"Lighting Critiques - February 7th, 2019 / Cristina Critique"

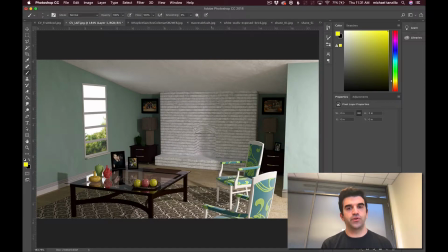4:14 Visual shaping, we want to, this is a visual trick that we're doing here.
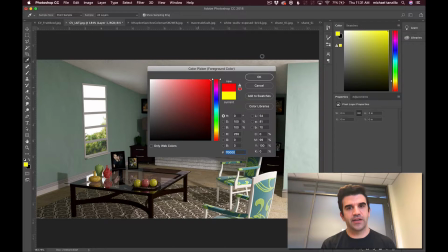4:18 We've got 2D space, and we're trying to 2D image, and we're trying to simulate 3D space.
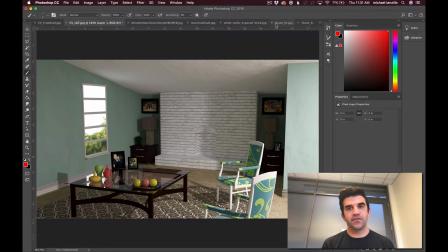4:23 So we want to create areas of light and dark off fall off. Let me pull this up.
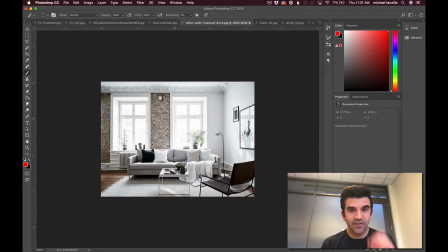4:27 So like something like this, you've got these flat walls, but you can see there's variation as we go down them here. And you want to be able to feel that,
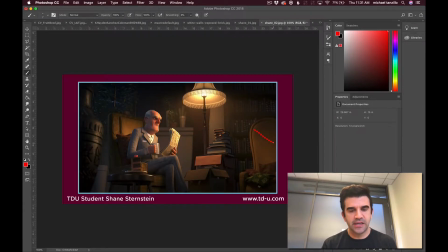4:38 things like just variation across these values around rounded objects. We'll talk about that a lot with character lighting. And then directing the viewer's eye. You want to make the character the brightest part of the image so he or she pops off over the background.
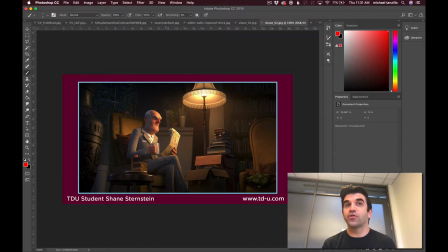4:53 This is a good example too of popping off warm values over cool values and just doing that.
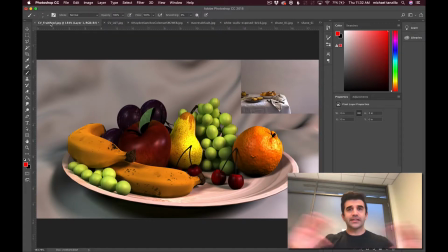4:58 So to get into your images a little bit, you are exactly where we want TDU students when they're first starting. It's because you know how to make lights, you know how to light a scene, right? You know how to create lights, you know how to render, you know how to do all the hows of lighting, how to create this, how to do that.
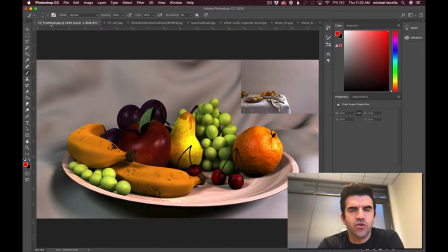5:17 It's just now we need to get into the whys. Like, what's our motivation? What's the story we're trying to tell? How do we make it look better? How do we make it feel like a better image? Which I guess are hows, but you get the point. So with these, I think that you're off to a great start, but I think they need direction.
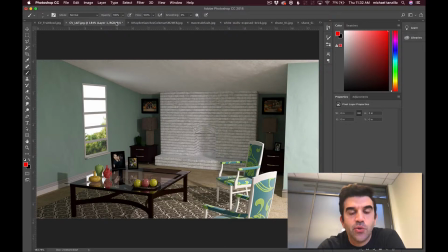5:35 We'll start. We'll actually start with this one here. So with this interior scene, the first question is, what's our mood? So I don't know if this is a very happy scene, if it's if this is a scary space, a warm space, a romantic space, a comedic space.
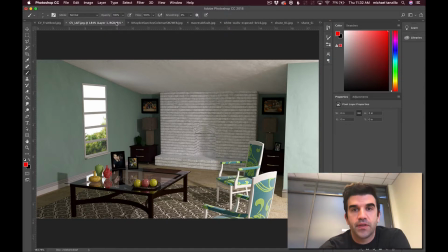5:54 We need to start to feel that a little more with the colors, with the light, with the story that we're going to tell. And so that I think could be a little bit stronger, because right now it feels almost like an architectural rendering. And when we're doing an animation, what animation companies are gonna look for in your reel are images that tell a story.
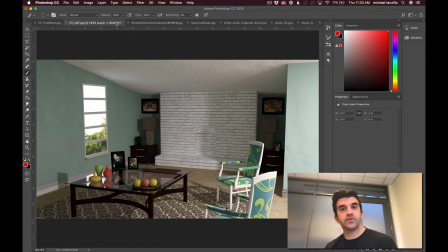6:13 So I would recommend developing a backstory in your head, finding reference images. We talk about reference images a lot. Finding reference to demonstrate the mood that you're trying to set, and then try and portray that in your image here.
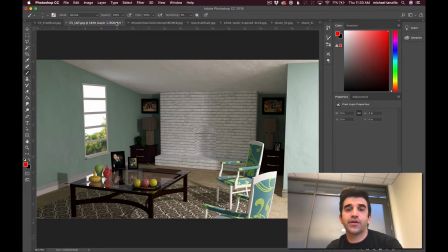6:28 In terms of visual shaping, this is a very, very difficult scene because you can see things like you've got a lot of flat walls here. But what we want to do is we want to create some sort of shaping going down the wall here.
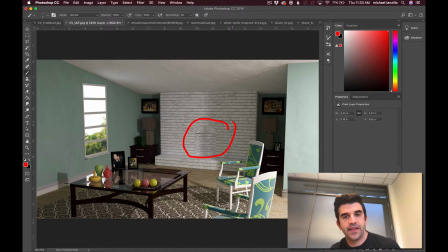6:40 We want to, like it's kind of hard to read that this is a little notch in the fireplace here. So we want to make sure that we're reading this curvature with a more variety of light to dark values. We want to get the shaping in there. We want to create a feeling of that curvature.
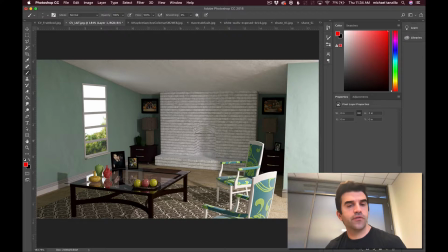6:59 And then for directing the viewer's eye, I'm not 100% certain. Again, this goes back to the story and the mood a little bit, but I'm not 100% certain as the viewer of this what my eye should be focusing on. So generally speaking, your eye jumps to the brightest part of the image, which in this case is like out this window.
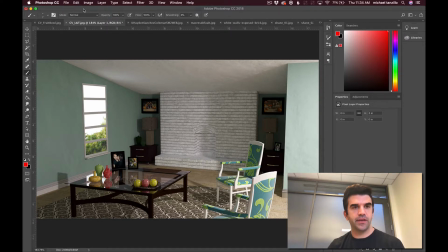7:18 And it's not always the brightest part of the image. It can be it can be like the most contrasty part. The easiest way to test it is to take your image. Not this one. Is to take your image and just blur it and see what you look at first.
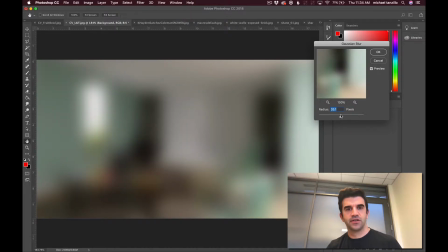7:34 Not quite that much. So like here, you would say, okay, cool. Like that is the part of the image that I'm going to be focusing on because my eye naturally is going to be drawn there.
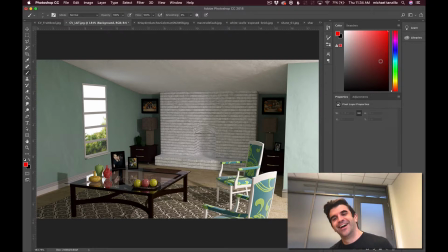7:45 Another way to do it is you squint at your image. When I was in photo school, you squinted a lot. So I would say with this one, some more specifics with this one is just, there are a few things that I would have you focus on other than just those three core fundamentals of lighting.
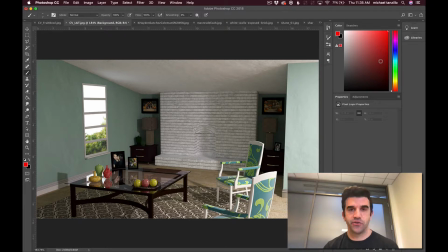8:01 Number one is the balance between interior and exterior light. This is something that I like to talk about a lot. So the strength of the sun outside of this window is going to far outweigh the strength of this interior lamp. I think this is an interior lamp here.
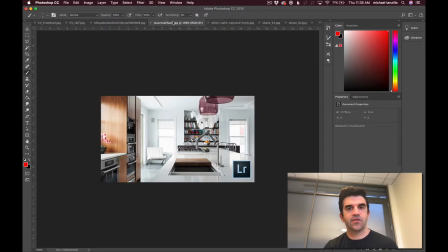8:17 And like I said, we like to use reference.
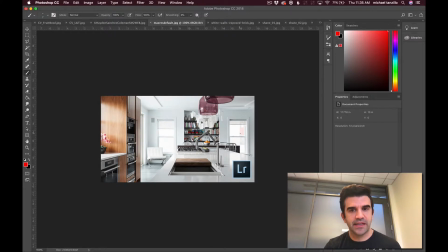8:19 So when you're exposing for these interior spaces, you can see outside these windows are just blown out white.
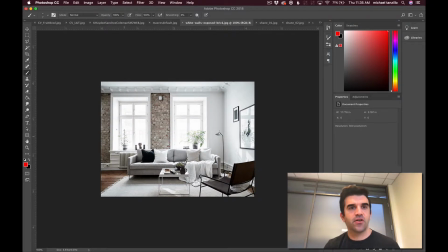8:25 There's really not a lot that you're going to see out there. Even when you do, like there's another one,
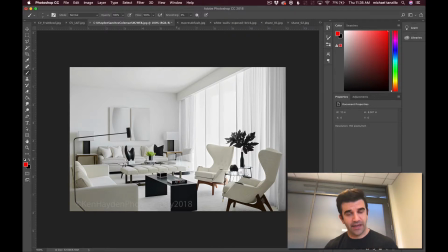8:32 just completely obliterated because the exposure of a camera for the interior space is going to be way too bright for the outside. And if you expose for the outside, the inside would look very dark. This can be a little bit tricked in architectural photography because they'll take multiple exposures and kind of piece the image together.
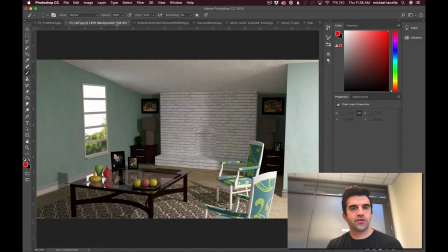8:49 But I think for something like this, it would service you much better if this outside space here was like much brighter.
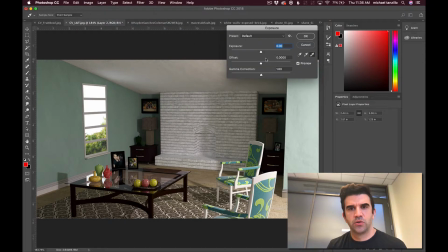9:07 So image exposure, we'll just gamma, gamma, and then expose it very bright, and then
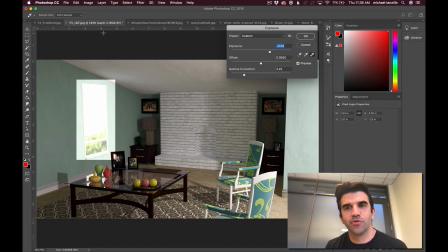9:27 oh, that's why. Sorry, my computer was being funny there for a second. Or I was being funny, I should say. So, normally it would be like a very bright value that would be very blown out.
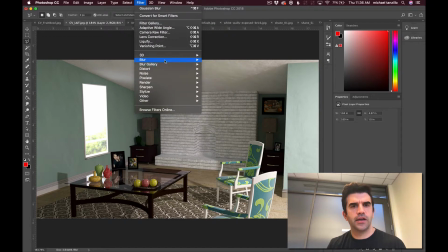9:39 And then you can kind of, and it would be, judging from the reference, the edge of it would be blurred up a little bit.
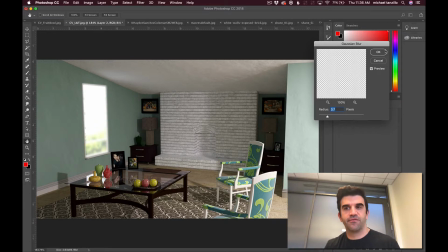9:49 And just, again, very rough approximations here.
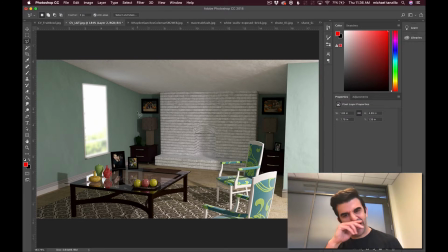9:53 And then what I would do is, it seems also like there's a lot of focus on these photographs in the space. So I would want to draw attention from this window down into these spaces.
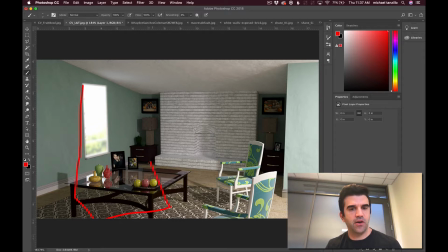10:07 So like I would focus the light and have the pool of light hit maybe around here, and then allow that to kind of tell the story. And then I would tone down this whole area off to the right so that it doesn't, so that we can really focus in on the area that matters, the area where the story is going to be.
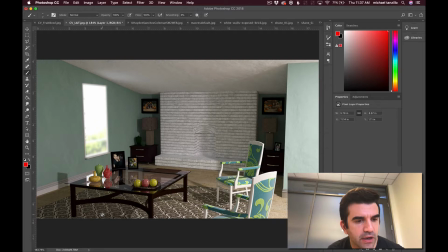10:27 And then there are things like we could get some more contact shadows underneath here. This dark value of the legs of the table is a little bit too dark. There's not enough variation in shaping. Again, we'll get some shaping up in here. But I think it's just a matter of like how we want to approach this more than the specific light placements of this scene.
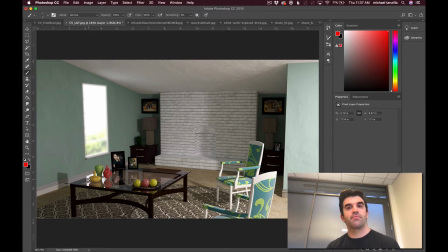10:46 You know, it would be like, let's set the mood, let's gather reference, and then let's try and match that reference by creating one light at a time as we start to build up the space.
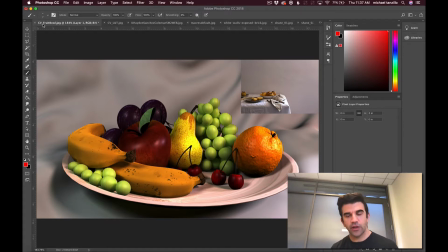10:54 In this fruit bowl one, it's very similar. You know, like obviously you've got some good lighting going on, you got some good specular values, but some one of the things that I notice with things like this is there's just not a lot of indirect illumination.
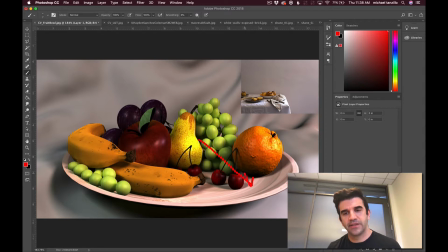11:11 You know, like light that would come down here and bounce up into this orange. Like it feels very dark underneath it here. Same thing here. These grapes don't feel translucent enough. They don't feel like there's a like a backscatter or light kind of shining through them. This apple seems very even as we go across here. Like I would really like to see some more shaping.
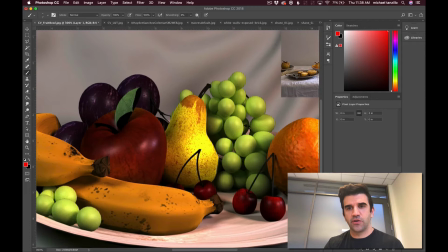11:31 You know, if you look at it looks like you have some reference here in the upper right.
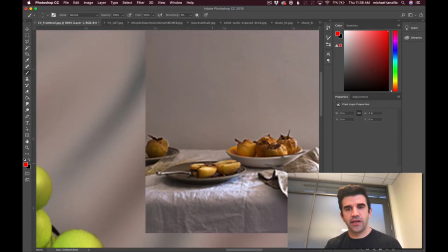11:35 Like check out how much the light versus dark values, especially on the bowl itself. Like look at how it's hitting up the rims of the bowl and on this cloth, and like there's little patches of light here.
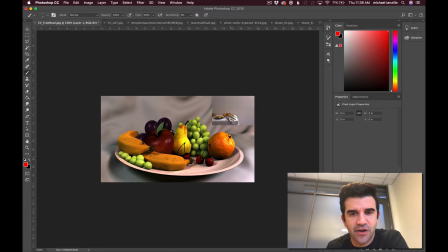11:45 We're not hitting those same edges. There's not the same amount of like light sweeping in from one side. You know, this background, the light's pretty similar and consistent across it in its entirety.
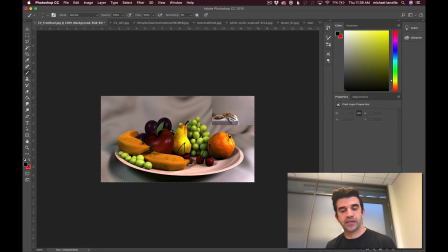11:59 And then one other thing about it too is that we want to add some sort of visual softness, like I said, like a diffusion, like a glow, like a final polish over things. So, you know, something else that I'll talk about again in the TDU classes is just adding like a little bit of a Gaussian
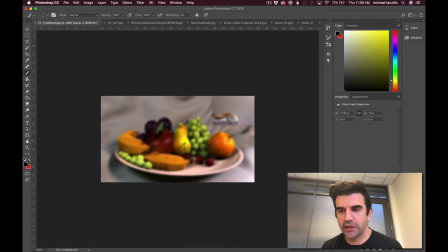12:16 softness over the top of these, like especially if you're trying to make this look more painterly. I'll screen that over the top.